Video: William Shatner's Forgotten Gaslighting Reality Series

It's why we're seeing so many harmful anti-trans laws get enacted based on the lie that trans people's existence is just the Hollywood woke mind virus causing a social contagion through sexualized queer representation in media for children.
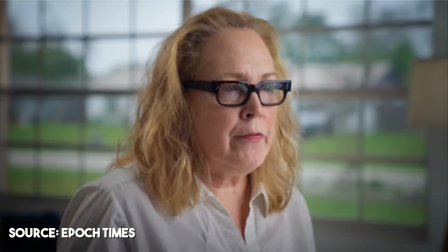Transgender, it sounds so harmless. And it's made very, very cool through the media, through TikTok, through Reddit, through Tumblr,
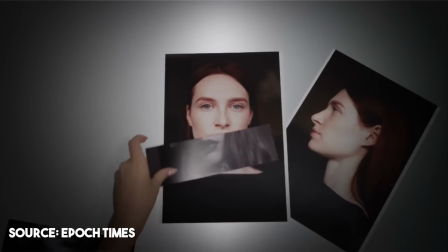through Instagram, through Facebook, through Twitter, through their games, in their movies.
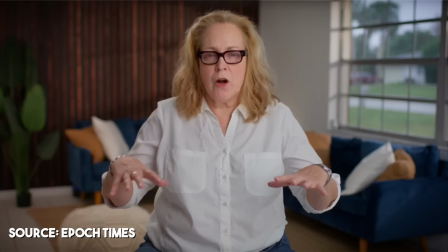And all these corporations are involved in supporting this.
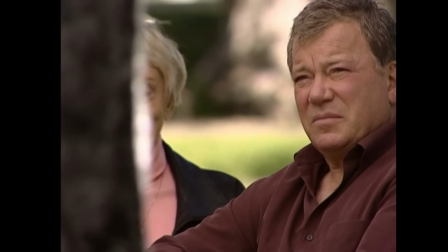So when I see Invasion Iowa exerting that liberal condescension while perpetuating harmful narratives around queer people to ask us,
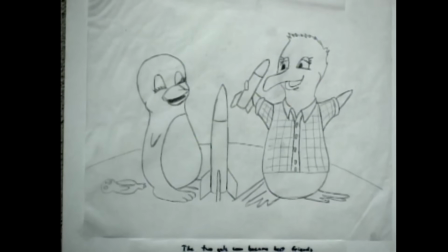as audience members, to be complicit in their smug sense of superiority, I'm pissed off. All this dehumanization is playing off the presumed classist biases that Wyatt and Reese assume their audience shares with them.
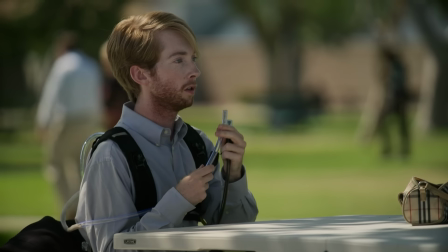Compare this to Jury Duty, where Ronald is given moments that humanize him. For example, one fake juror, Todd, is autistically coded with a hyperfixation on cybernetics.
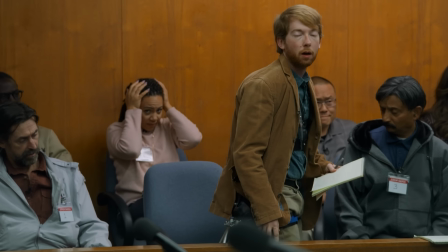His fixation and lack of social awareness disrupt the courtroom constantly, such as when he wears chair pants that he built.
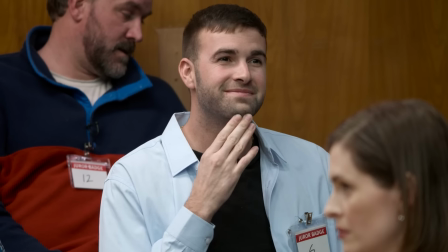I have an attachment, a device that I can't sit in the chair.
While I have issues with a fictional autistic character played by a non-autistic actor being used with the express purpose of creating comedic scenarios stemming from his autistic traits, as it reveals an uninterrogated ableist bias in Jury Duty's writers,
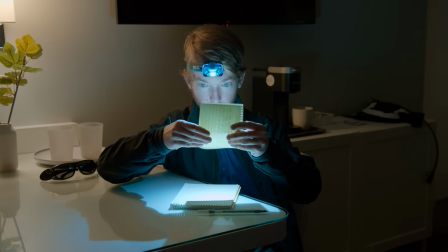Ronald himself never looks down on Todd, but sees Todd as a whole human being, not as a character.
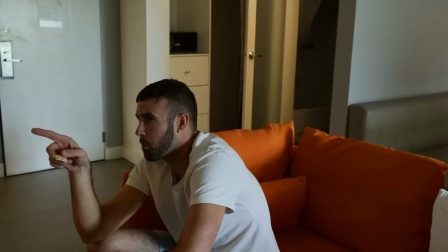So I showed him that movie to kind of let him know that, you know, those people tend to be misunderstood in society.
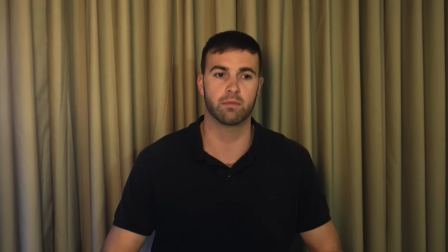Just like it's portrayed in the movie, I feel like they do a perfect job. You know, he's kind of an outcast. People think he's a weirdo.
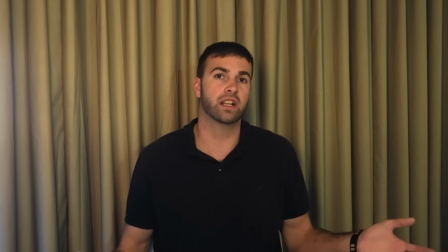They push him off to the side. And all he's trying to do is just help in his own way.
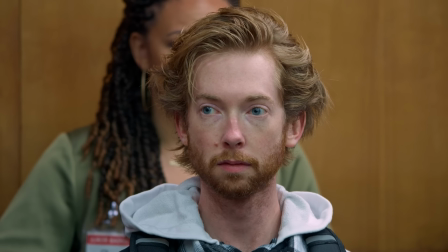When many would have insulted Todd or tried to distance themselves from him based on our cultural understanding of autistic people,
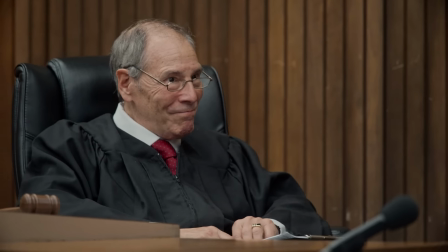based on the same ableist biases that the Jury's Duty's writers are playing off of,
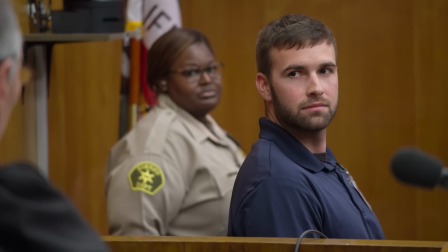instead, Ronald invites Todd into the group, asking him to play video games or watch movies with everyone else. Because Ronald is a person with empathy.
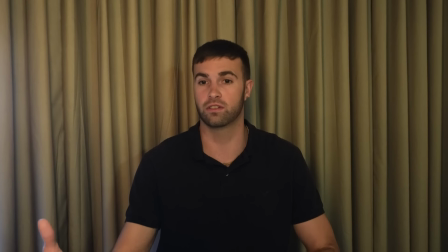The producers actively work to create and edit the show in a way that humanize Ronald by positively portraying him through his kindness to others.
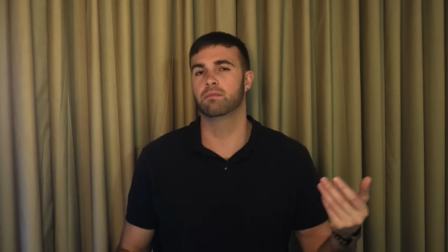It's his empathy for others that caused Ronald to seem more real to us in the audience. Because empathy and connection is what makes us human. It's sweet and endearing. Invasion Iowa, in contrast, doesn't know how to portray its subjects with any dignity.
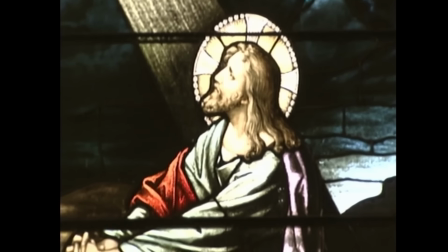Take the scene where Shatner tries to convince a Riverside priest to let him destroy his priceless stained glass mirrors for the film.
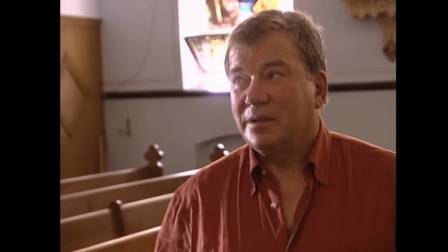The show is trying to provoke the priest into getting upset at Shatner, but he just politely nods, placating Shatner's request.
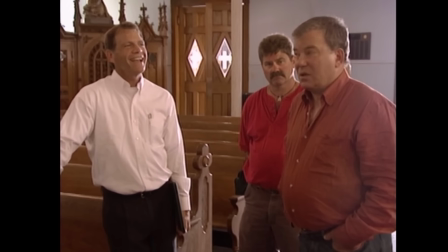If I could break one of these windows. You're kidding, aren't you?
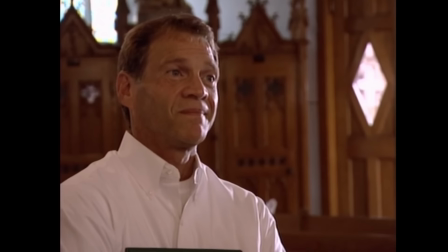You know, we'd have to look into it, but I'm not kidding.
It's an awkward moment because the priest is trying to show kindness and humor Shatner,
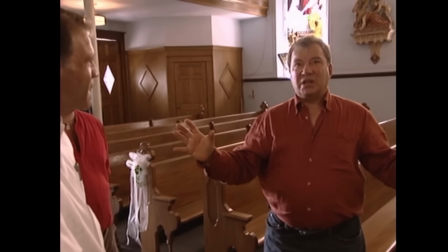which then creates a lingering awkward atmosphere as Shatner continues to push the bit because he tries to play the priest as a character in his show.
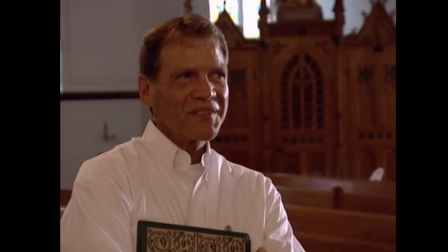We'll think about it. And I have to ask a few important people here in the parish. Well, of course.
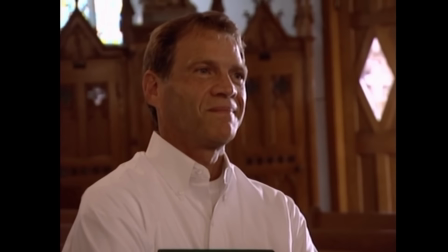It gets so bad that the show's editor has to keep cutting away to random shots to play the hallelujah sound effect because the show doesn't know what to do when it's not insulting their subjects.
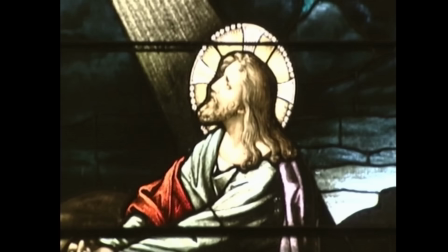Wow, what a beautiful church. How long is it? Been here. You know, we want to have a wedding in here.
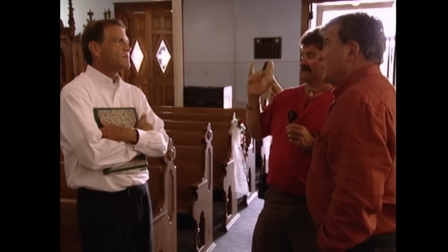And the show does this type of editing nigh constantly because otherwise there's no vibrancy on screen.
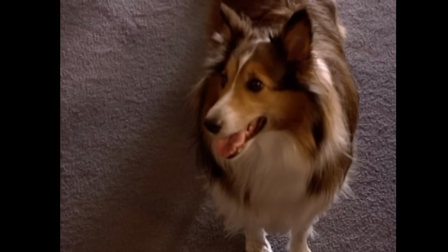You see one of those windows break. I'd like you to think about it.
I mean, imagine if I tried to randomly cut away to random shit in my videos just to make it seem like I'm funny and hide my true awkwardness. Hallelujah.